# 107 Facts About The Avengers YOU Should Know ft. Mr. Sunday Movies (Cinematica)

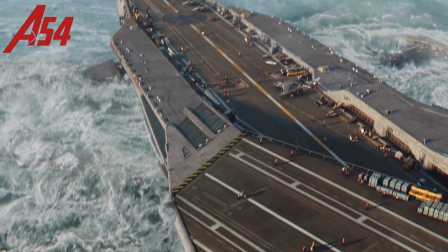[12:23]
The helicarrier on the ocean was actually filmed on a runway in the Albuquerque desert.
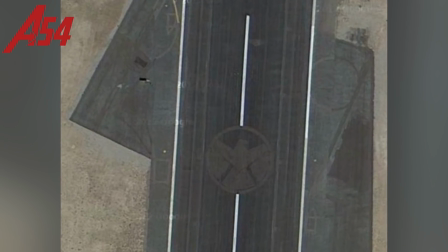[12:28]
It was literally too hot to handle, described as so hot that Whedon's sneakers melted on the tarmac. He was quoted as saying, "It was a nightmare. Everyone was baking. The chilly air around us is a tribute to ILM's work."
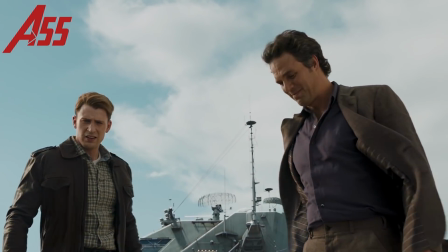[12:41]
Number 55. Originally, the opening of the Avengers would have Captain America stumble outside and discover that he was on a SHIELD helicarrier floating in the sky over New York City.
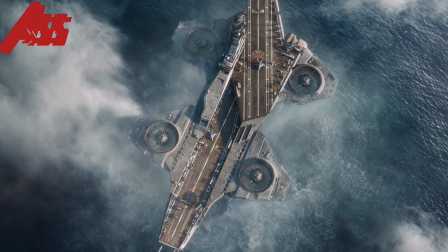[12:50]
Whedon decided that it would be more dramatic to do the takeoff from the water.
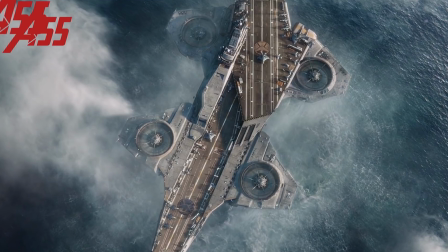[12:53]
The concept artists had designed the wings of the carrier to flush at the flight deck level, which means you would see them as soon as you see the carrier.
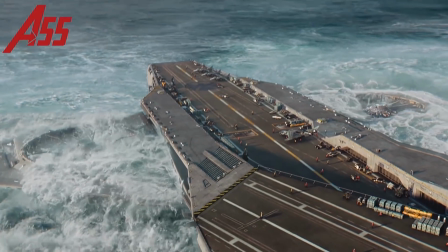[13:00]
Whedon wanted the wings hidden underwater. This proved difficult for concept artists creating it.
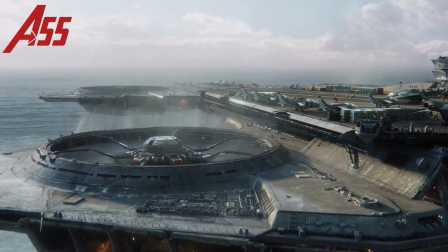[13:05]
CA Nathan Schroeder has stated, "We had to come up with some way that the wings could actually move.
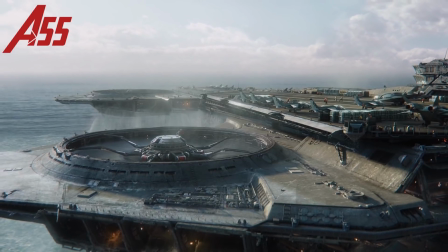[13:11]
They kind of climbed up and down the side of the ship. So they start underwater, and if you pay real close attention, they kind of elevate upwards and then lock into final position.
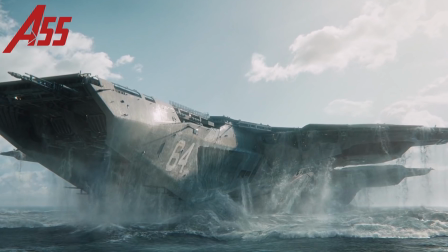[13:20]
If you see the original when it's in the water, you can see there's a bit of folded pieces where the wing is.
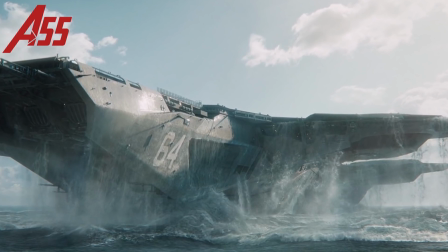[13:25]
And if you look at the underside of the helicarrier, you can see I put in some tracks on the front wings and back wings to suggest that's how it rides up and down."
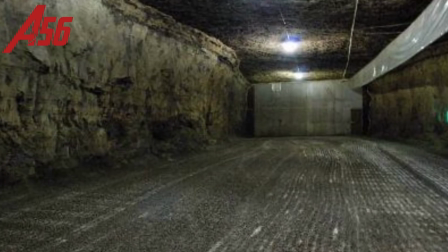[13:33]
Number 56. The film's second unit shot a chase sequence in Worthington, Pennsylvania,
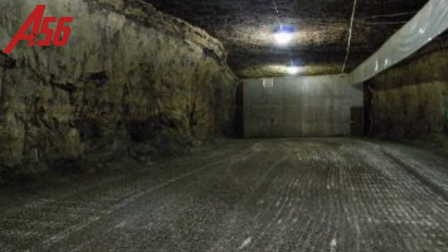[13:38]
at Creekside Mushroom LTD, former home to the world-famous Moonlight brand mushrooms.
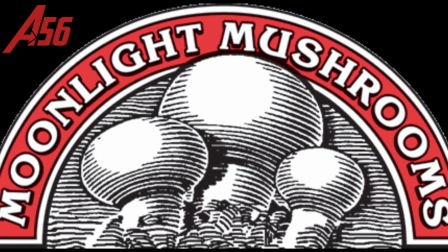[13:44]
Creekside was the world's largest mushroom-growing facility and the only underground mushroom farm in the United States.
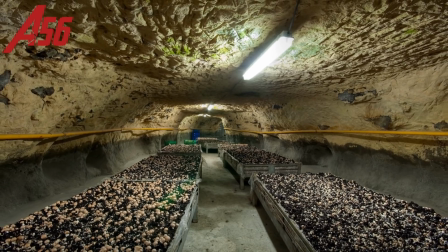[13:50]
For the production, shooting at the facility meant gaining access to the 150 miles of tunnels 30 feet below the ground.
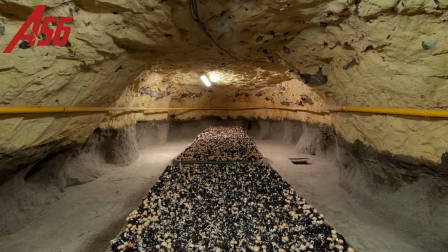[13:57]
Prepping the tunnels for the chase sequences without power took months. Now that doesn't sound very fun, guy.
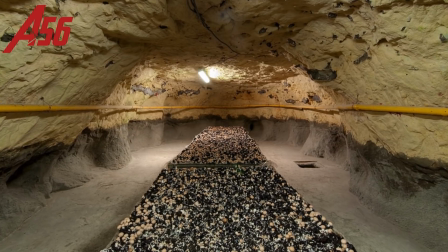[14:03]
You get it, because fun and funky, it's a play on words. It's pretty good.
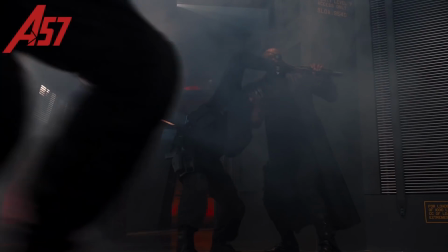[14:08]
Number 57. With so many fight sequences in the film, many of the actors trained in different fighting styles,
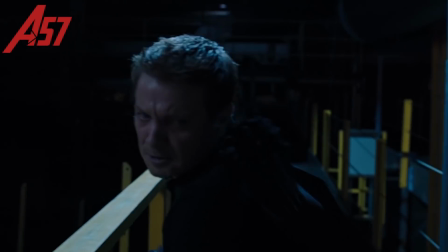[14:14]
including medieval fighting techniques, wushu, kung fu, and Kali. Number 58.
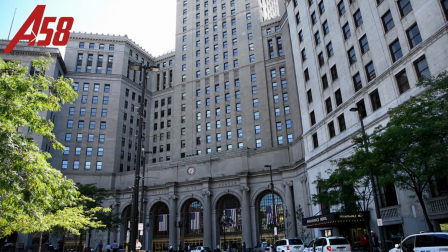[14:19]
Another challenge for the production design team was transforming Cleveland's historic
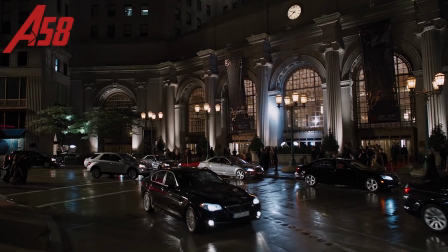[14:24]
public square into an exterior location that would double for Stuttgart, Germany.
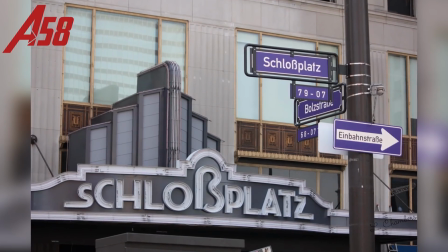[14:29]
The production team changed English words on the buildings to German and added a Biergarten to the square.
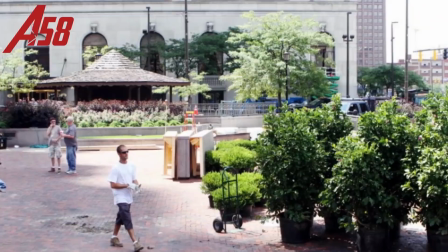[14:35]
Local workers in the area loved the changes and hoped that the upgrades, new flowers, plants, picnic tables, and lampposts, would stay in place after filming was completed.
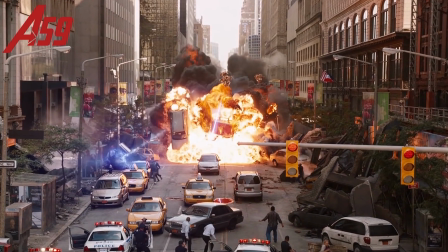[14:44]
Sadly, They did. Number 59. In order for special effects to pull off the destruction of New York City, special effects supervisor Dan Sudik rigged up precision
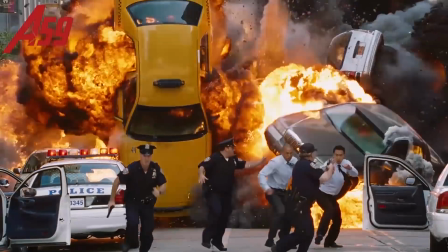[14:53]
pyrotechnics with well-timed car gags so that the assigned stuntmen and women could safely maneuver the explosions and flipping cars.
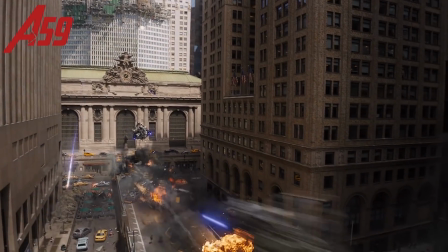[15:00]
Sudik and his team rigged 28 explosions, which went off in a wave fashion down the street to simulate an air attack.
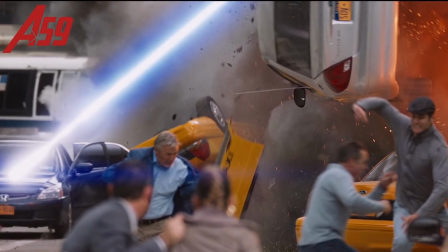[15:07]
The sequence also included setting up 14 cars down the middle of the street.
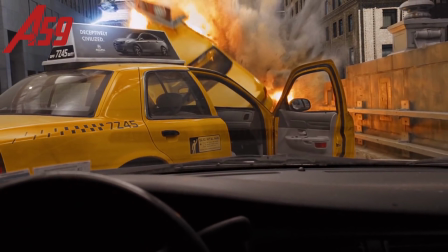[15:11]
These vehicles included cannon cars, flipper cars, pyro cars, as well as a semi-truck that exploded.
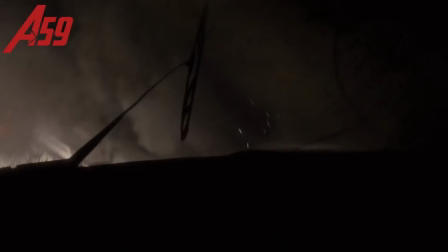[15:17]
Sudik and his team pulled off the sequence without a hitch. Massive props. Number 60.
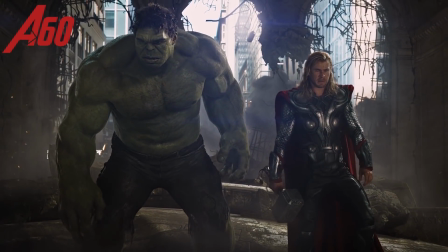[15:22]
One of the hardest shots of the film was when Hulk punches Thor. It was captured as one long, continuous shot.
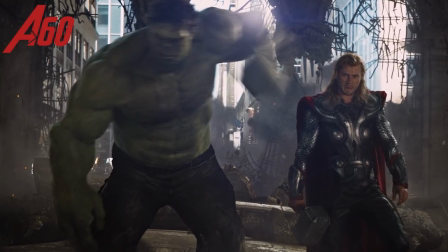[15:28]
For the actual punch, they put Chris Hemsworth in front of a blue screen, standing on top of a real section of a downed Leviathan that they'd built. They attached Hemsworth to a cable that they re-timed, so it could look like that he was knocked sideways.
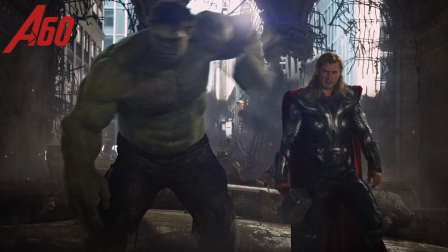[15:39]
They then cut a few frames out of the footage, so it looked like the Hulk's punch has instant impact.
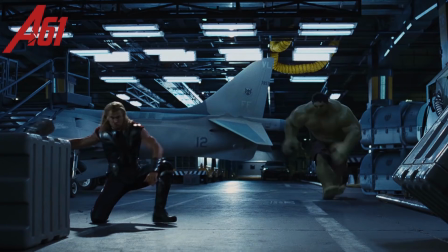[15:44]
Number 61. During the hangar fight sequence between Thor and Hulk, one particularly powerful hammer strike sends the green monster stumbling backwards,
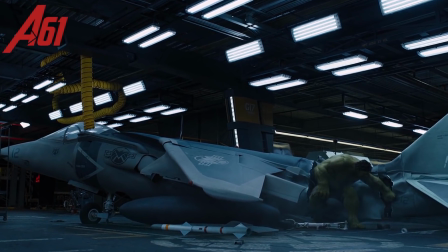[15:52]
crippling a fighter plane used to break his fall. If that plane looks familiar, that's because it's the same one used in James Cameron's True Lies.
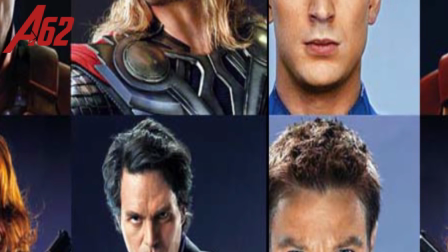[15:59]
Whedon claims we got that one for cheap. Number 62. Seeing double? Every single Avenger has a CGI copy.
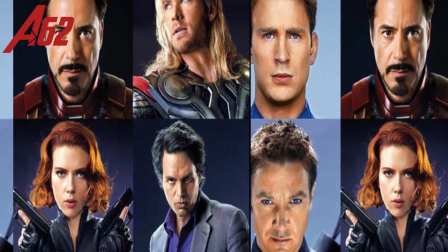[16:06]
They got tons of high quality scans for every actor, so they could create really high quality digital versions.
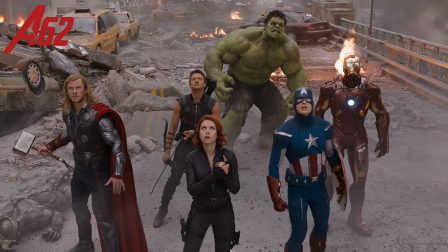[16:13]
They also captured every possible facial expression from these actors using the Nova camera system.
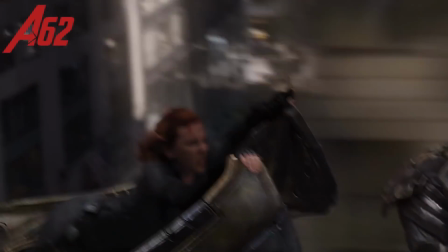[16:18]
In some scenes where Black Widow was involved in mostly CGI action, they were able to substitute the CGI version of Black Widow.
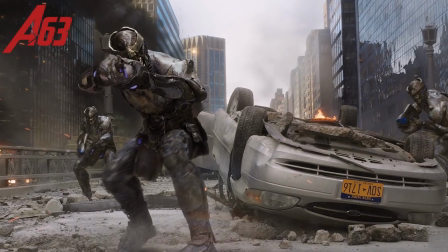[16:25]
Number 63. The Chitauri armor was originally going to be a lot more golden. In the early days, the gold armor looked very cool, menacing against the pale skin.
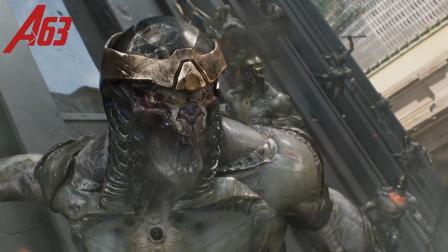[16:33]
But once rendered in CG, it looked way too Vegas? It started to look decorative, says associate VFX supervisor Jason Smith.
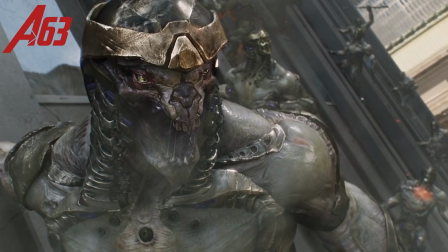[16:42]
It was altered to look more bronze rather than gold. Ditto with the Leviathan, which the designers called Jumbo internally.
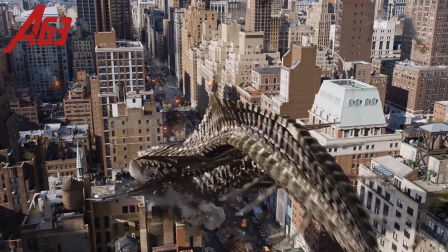[16:48]
He was originally a lot more blinged out, making him appear a lot more fake. They ended up dirtying up the alien a lot more to remove the extreme brightness of the gold.
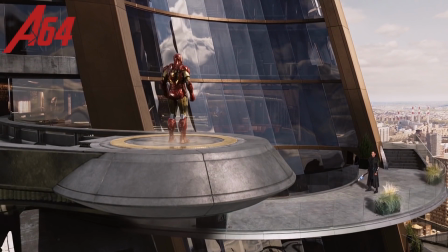[16:56]
Number 64. The fight scene where Iron Man and Loki have a stare down with their retrospective armies was a nod to spaghetti westerns, especially those starring Clint Eastwood.
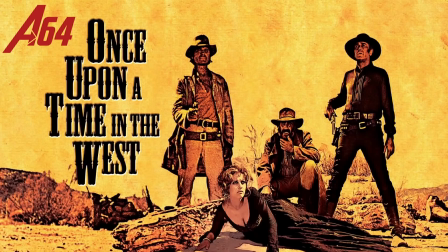[17:04]
Whedon actually cut the scene together with Ennio Morricone's Once Upon a Time in the West theme before replacing it with the Avengers score.
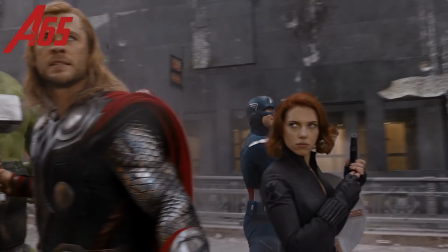[17:11]
Number 65. The big scene where all the Avengers are fighting and the camera pans around, showing each of them fighting different aliens, required some last minute tweaks.
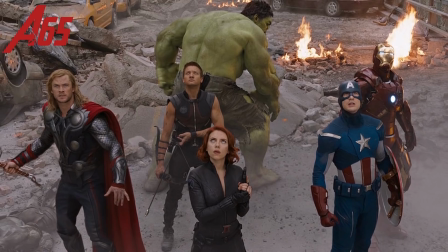[17:19]
Whedon decided that instead of fighting alone, Captain America should be helping Iron Man.
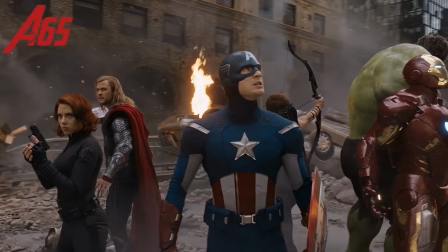[17:24]
As a result, they cut Captain America out of his original location and put a digital double cap next to Iron Man.
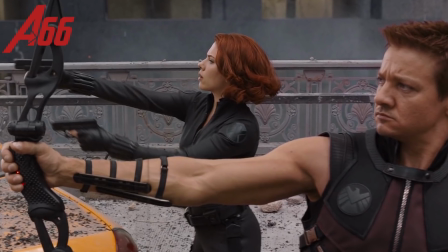[17:29]
Number 66. During the big fight scene at the end of the film, Hawkeye and Black Widow find themselves fighting back to back against an overwhelming number of enemies.
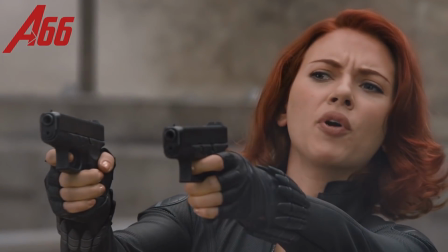[17:37]
Instead of being worried though, they take the time to reminisce about a previous mission in Budapest. Earlier in the film,
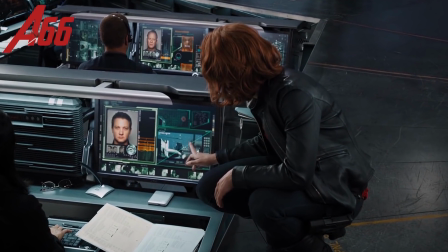[17:42]
a clip on a monitor on the SHIELD helicarrier of the pair duking it out with a legion of unseen assailants bears a strong resemblance to their climactic battle.
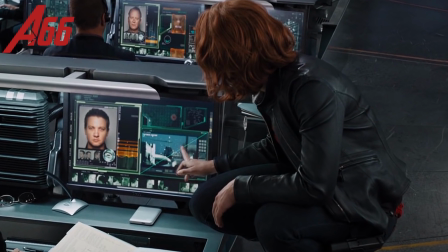[17:51]
Fans theorize that the clip being played is what the characters are referencing. Number 67.
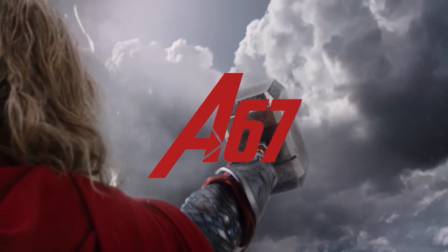[17:55]
When Thor uses Mjolnir to create a storm cloud, the moment is actually made up of stock footage.
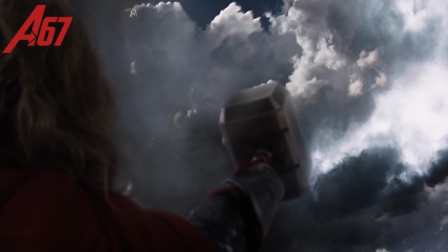[18:00]
They were going to create a huge simulation of the storm over Thor's head, but in the end they wound up buying a stock clip of storm clouds forming a circle.
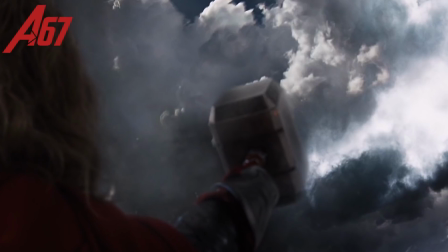[18:08]
The shot ended up being so brief that it was not worth creating CGI clouds for. Number 68.
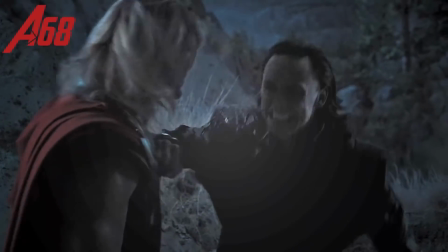[18:13]
After Thor takes Loki off the Quinjet down to the mountainside, two ravens fly by as they're talking.
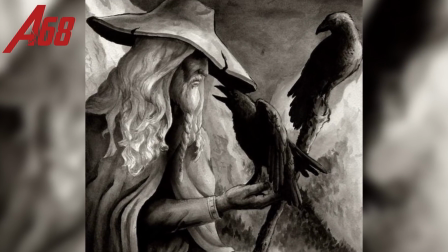[18:18]
In Norse mythology, their father, Odin, has two ravens, Hugin and Munin, who would bring Odin information from Midgard, or Earth.
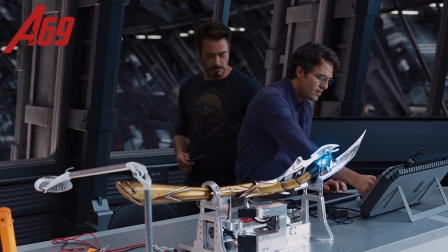[18:26]
Number 69. After Loki is brought on board the helicarrier, Tony Stark can be spotted wearing a Black Sabbath t-shirt.
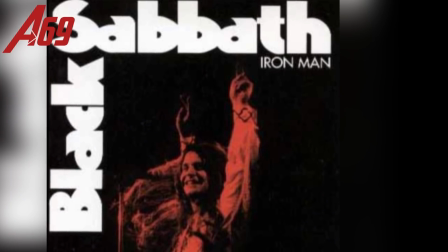[18:32]
The band Black Sabbath is well known for their song Iron Man. Although the song was not originally associated with the Marvel Comics character, it has since been referenced in the comics,
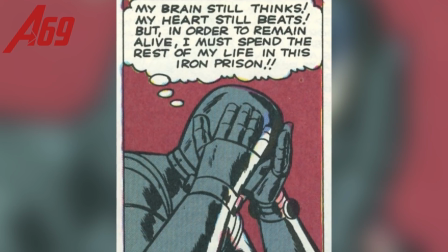[18:41]
including at the end of Iron Man, when Tony Stark quotes the lyrics, "I am Iron Man."
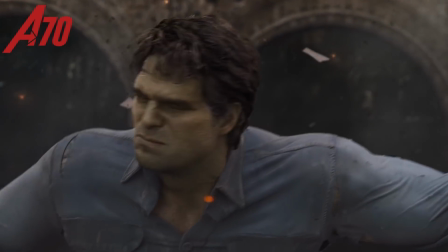[18:46]
Number 70. Before capturing Mark Ruffalo's performance as the Hulk, they had a makeup artist gussy him up,
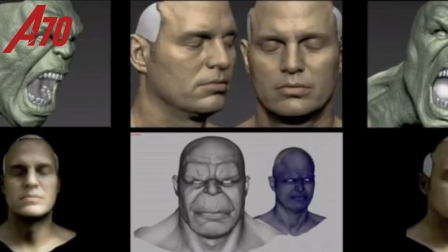[18:51]
which in a character like the Hulk's case meant adding attachments to Ruffalo's cheeks and brow to make them more Hulk-shaped.
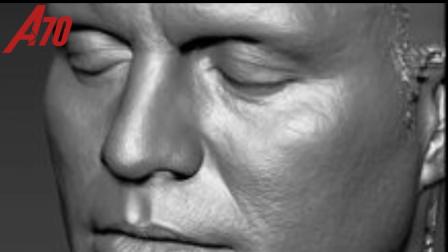[18:58]
They then added what's called a digital prosthetic to enhance those features. Number 71.
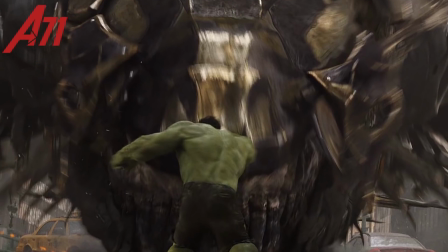[19:03]
The original body that they used to create the Hulk's design was that of Long Island bodybuilder Steve Rom.
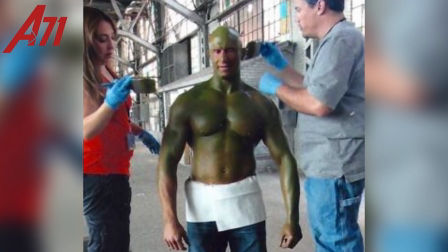[19:08]
He was painted green and shot with a special camera so you could see every nuance of how his muscles bounce and flex.
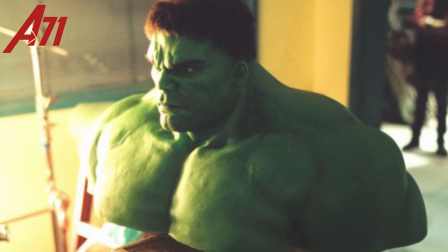[19:15]
Two then became one when they put Ruffalo's head on Rom's Hulk body. Number 72.
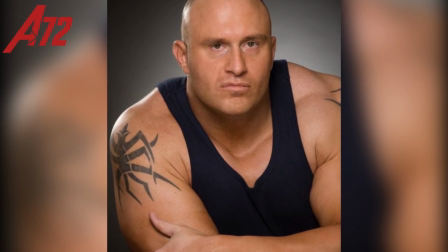[19:21]
Rom's honest reason for getting into bodybuilding was always his dream to play the Hulk.
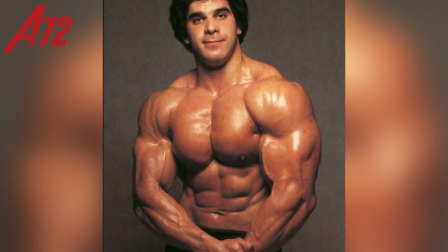[19:25]
Rom's grandfather even knew Lou Ferrigno, the original Hulk, from when they were both sheet metal workers in Brooklyn.
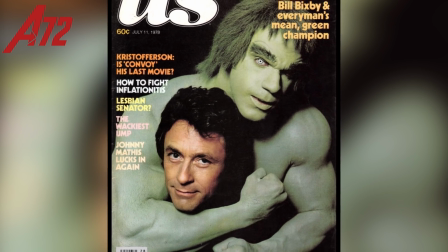[19:31]
Small world. Number 73.
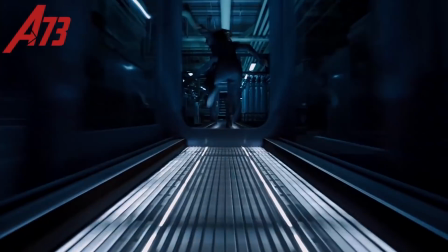[19:33]
For the scene where Bruce turns into the Hulk and chases Black Widow on the helicarrier, they first experimented by doing some mocap footage with an athlete in a mocap suit.
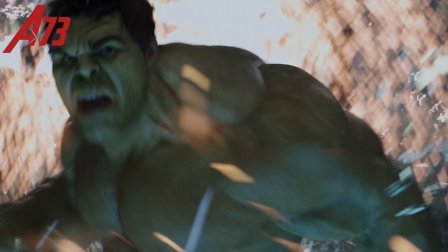[19:41]
Joss Whedon claimed that it looked too human and too much like a real sprinter running, so they had to scrap it.
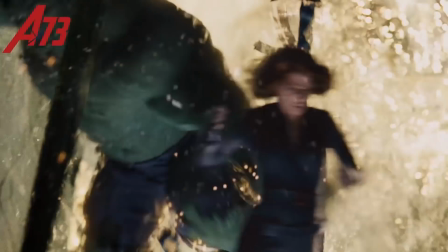[19:47]
Whedon wanted something more flexible, and also more out of control. Number 74.
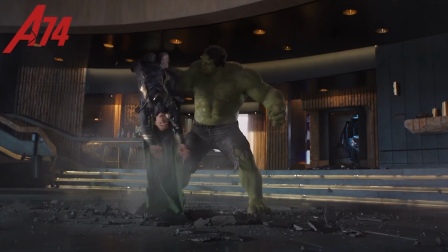[19:51]
When the Hulk is smashing Loki up and down, they inserted Tom Hiddleston's real agonized face.
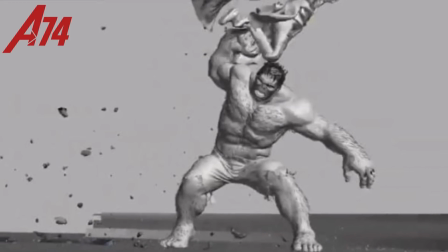[19:57]
Animation director Mark Chu says, "I had to get behind Tom Hiddleston and shake him violently so they could capture his real expressions."
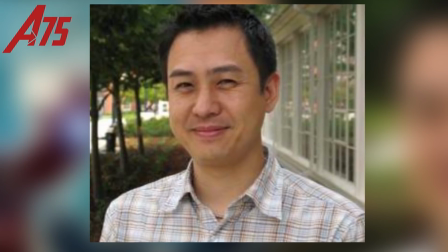[20:04]
Number 75. According to Chu, they studied simian motions for the Hulk,
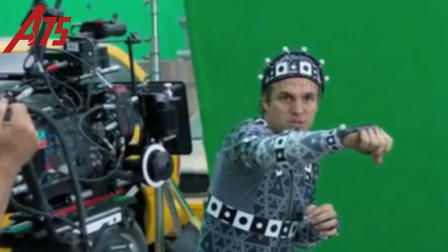[20:09]
and when Mark Ruffalo came to the studio to experiment with different motions in the mocap suit, he started to tend to go towards more apish motions, giving him that animalistic quality that gives you the feel that he's not quite in control. Number 76.
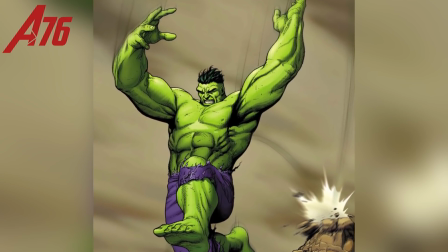[20:21]
They also debated how high the Hulk can jump. In the comics, the Hulk can jump for miles, but the makers of the Avengers wanted to keep him more realistic and create the feeling that he had real mass.
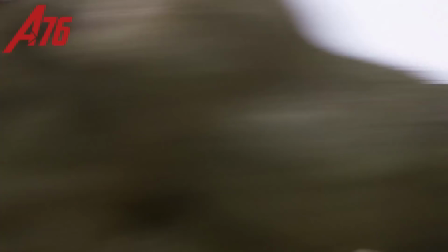[20:30]
So they decided that he can jump to the tops of buildings, but not miles and miles away. Number 77.
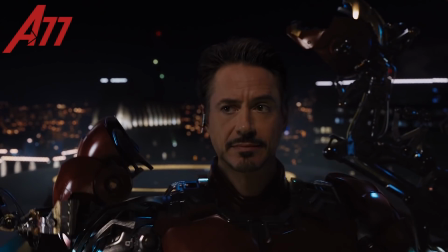[20:35]
Robert Downey Jr. didn't wear the painful, pinchy suit much during filming.